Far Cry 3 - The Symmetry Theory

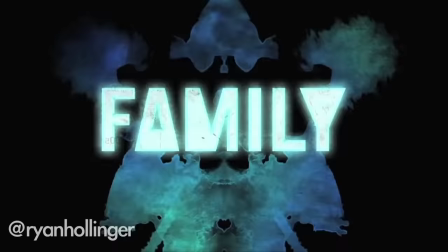Again, this conveys the symmetrical elements of the story as it reinforces a sense of duplication generating from Vaas and Jason.
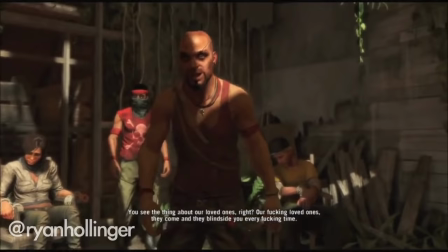The animation of the character also infers to the notion that Vaas is practically talking to himself as he walks in a loop.
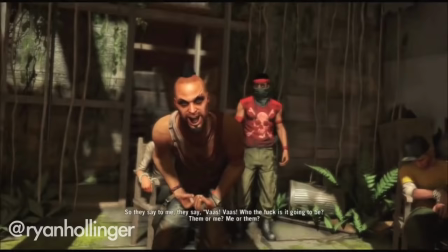In some cases, it doesn't matter if he's talking to himself or Jason, it all has the same effect.
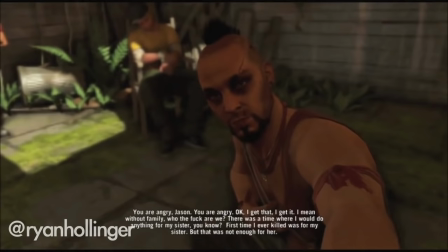This suggests that Vaas already sees himself within Jason.
You are angry, Jason.
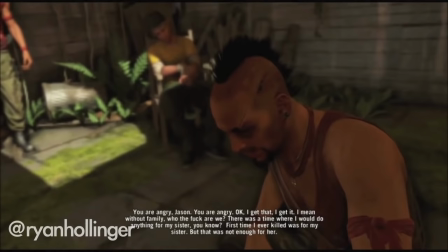You are angry. Okay, I get that. I get it.
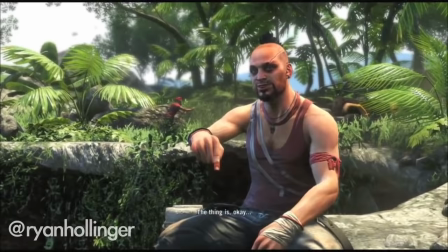I mean, without family, who the fuck are we?
A final point of consideration in Vaas's dialogue are the sexually inferred lines.
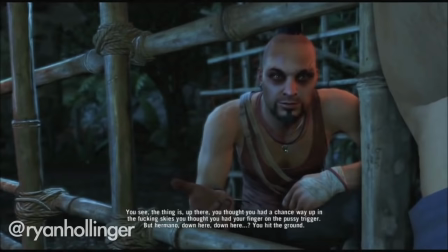Way up in the fucking skies, you thought you had your finger on the pussy trigger.
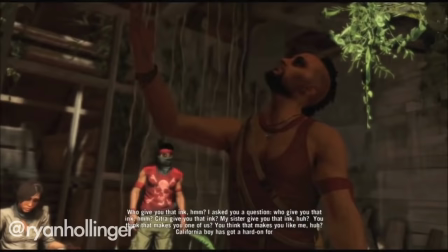I'm the one with the fucking dick! California boy's got a hard on. Jungle fever.
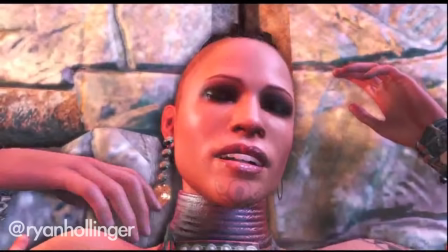These lines arguably reflect the ending where Citra and the warrior are supposed to rear a child together.
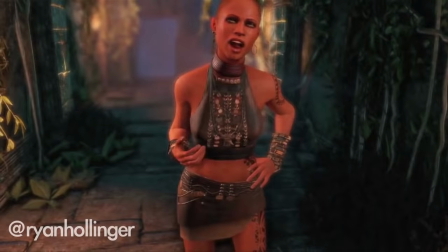In the narrative, it was once suggested by Citra that Vaas was supposed to be that warrior,
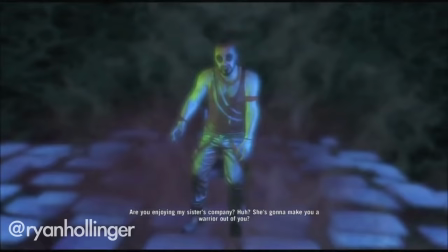and so the knowledge of this implied incest has become embedded within his mind, thus an element of his insanity.
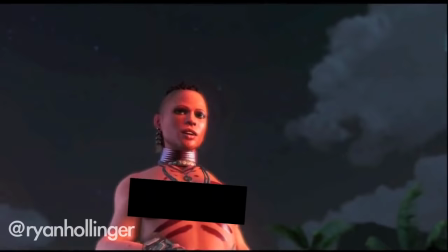If Jason decides to take on the role of the warrior, then it leads to his ultimate execution.
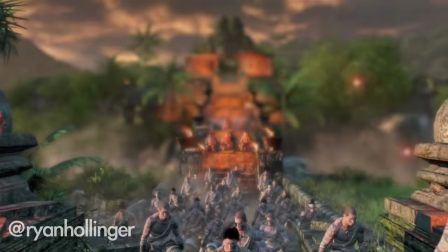In reality, this makes sense considering that Citra wanted to kill Vaas from the beginning,
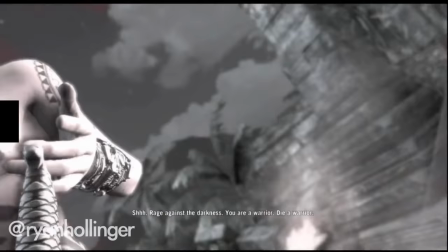and when realizing that Jason is turning into Vaas, Citra kills Jason to reflect his transformation.
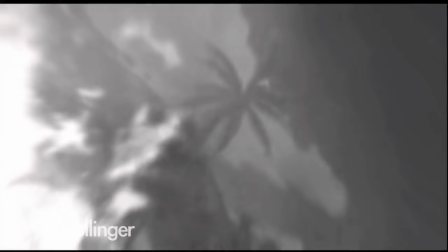Die, a warrior.
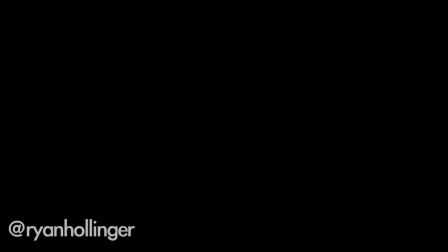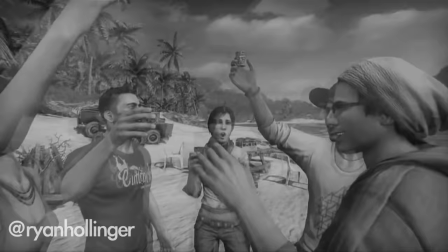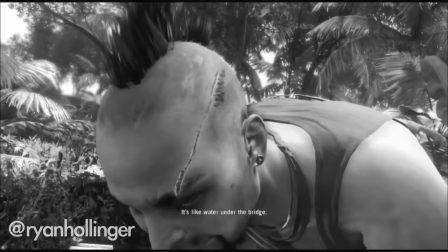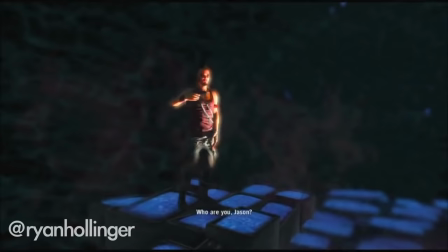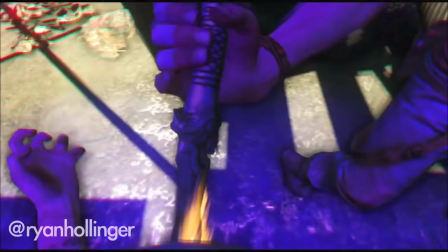Now let's analyze the final fight between Vaas and Jason with the thematical elements
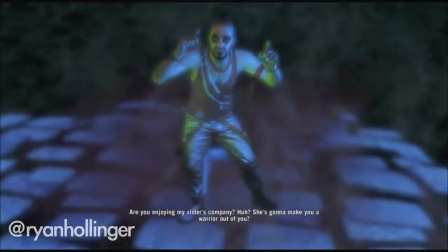of the dialogue and graphical representation of the Rorschach test taken into account.
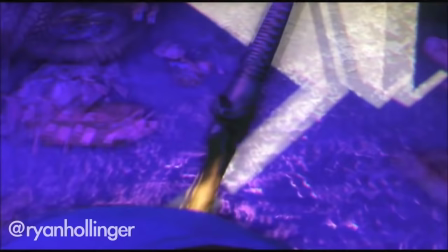To begin, it's open to interpretation as to whether Vaas actually stabs Jason or not.
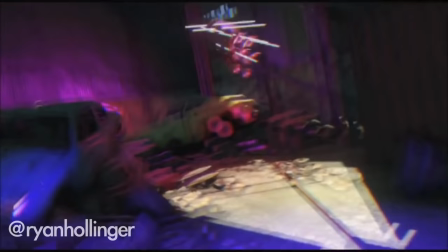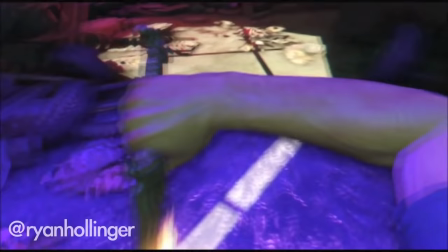Yet, what's apparent is that Jason isn't actually wounded,
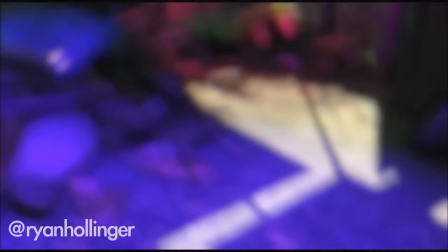so it's less likely that he's hallucinating and more likely that he immerses himself back into his insanity.
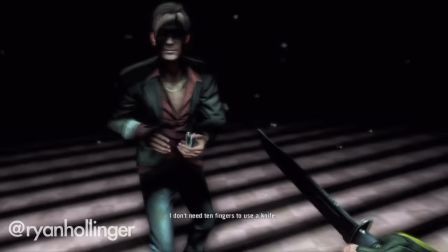In other words, Every major encounter Jason has results in the setting becoming more abstract and enclosed.
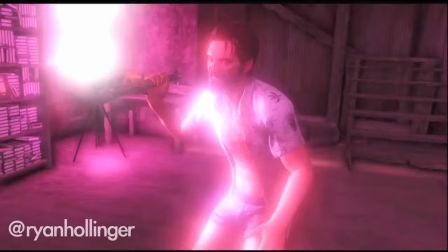In this respect, these sequences are visual representations of Jason's insane transformation,
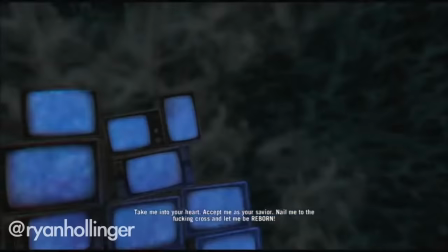as they disengage him from his surroundings and confine him to his vocal target.
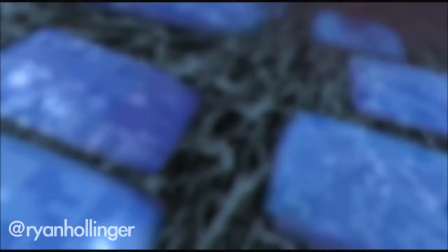What's most fascinating about this sequence is how it questions Jason's actions.
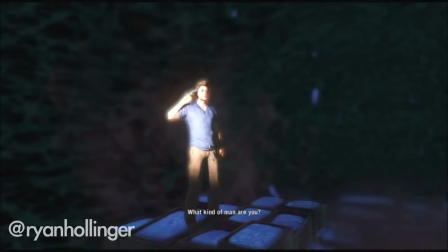The first image is Jason putting a gun to his head, as an image of Vaas flashes in between.
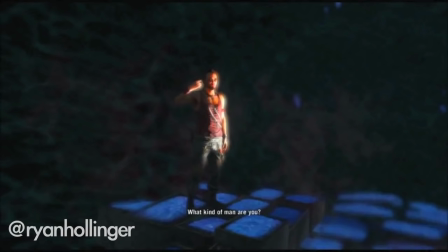This signifies Jason ending his own identity to start anew as Vaas.
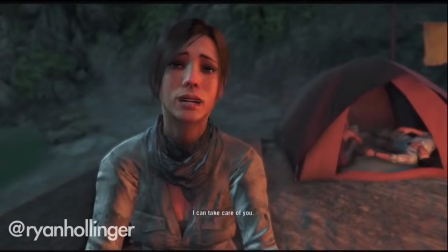The line, "What kind of man are you?" infers to Jason's indecisive internal struggle.
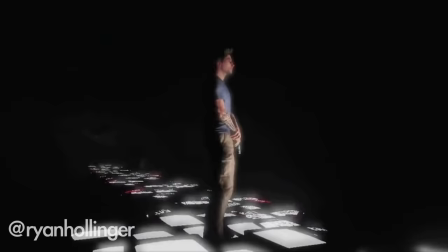Even before the island, Jason isn't sure who he wants to be,
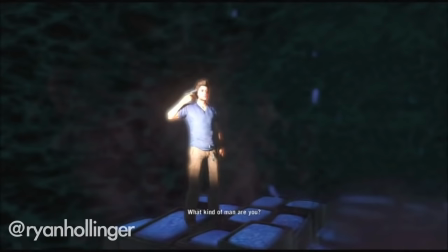and now that he's being presented with a choice, the images essentially force him to finally make a decision.
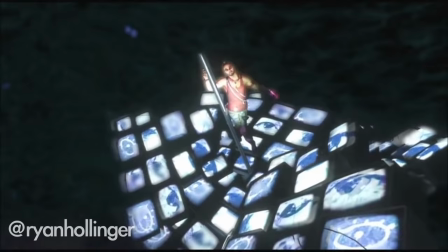Following this, Vaas and Citra intercut while dancing around a pole, which reflects the nightclub that Jason and his friends were at,
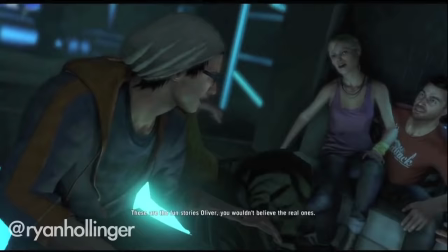especially taking into account that the same nightclub music is played at the beginning of the mission.
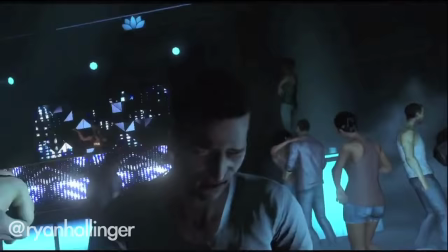The image both ironically and metaphorically highlights Jason's new identity as Vaas,
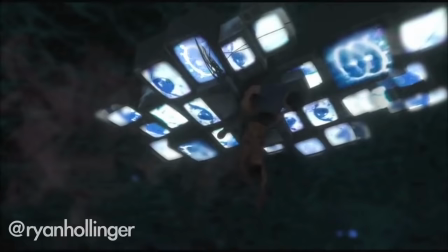as it's put into the context of Jason's previous social life. Again, the indecisiveness is prominently displayed as the sequence
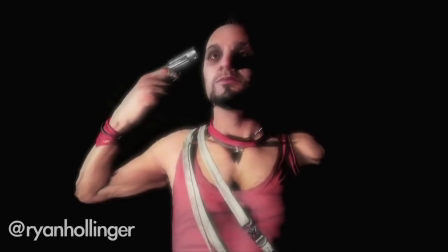jumps from Jason turning into Vaas and Jason already being Vaas.
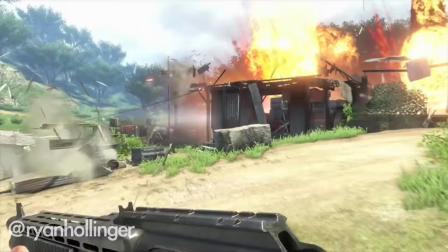In other words, is it possible that the island exposed Jason's insanity?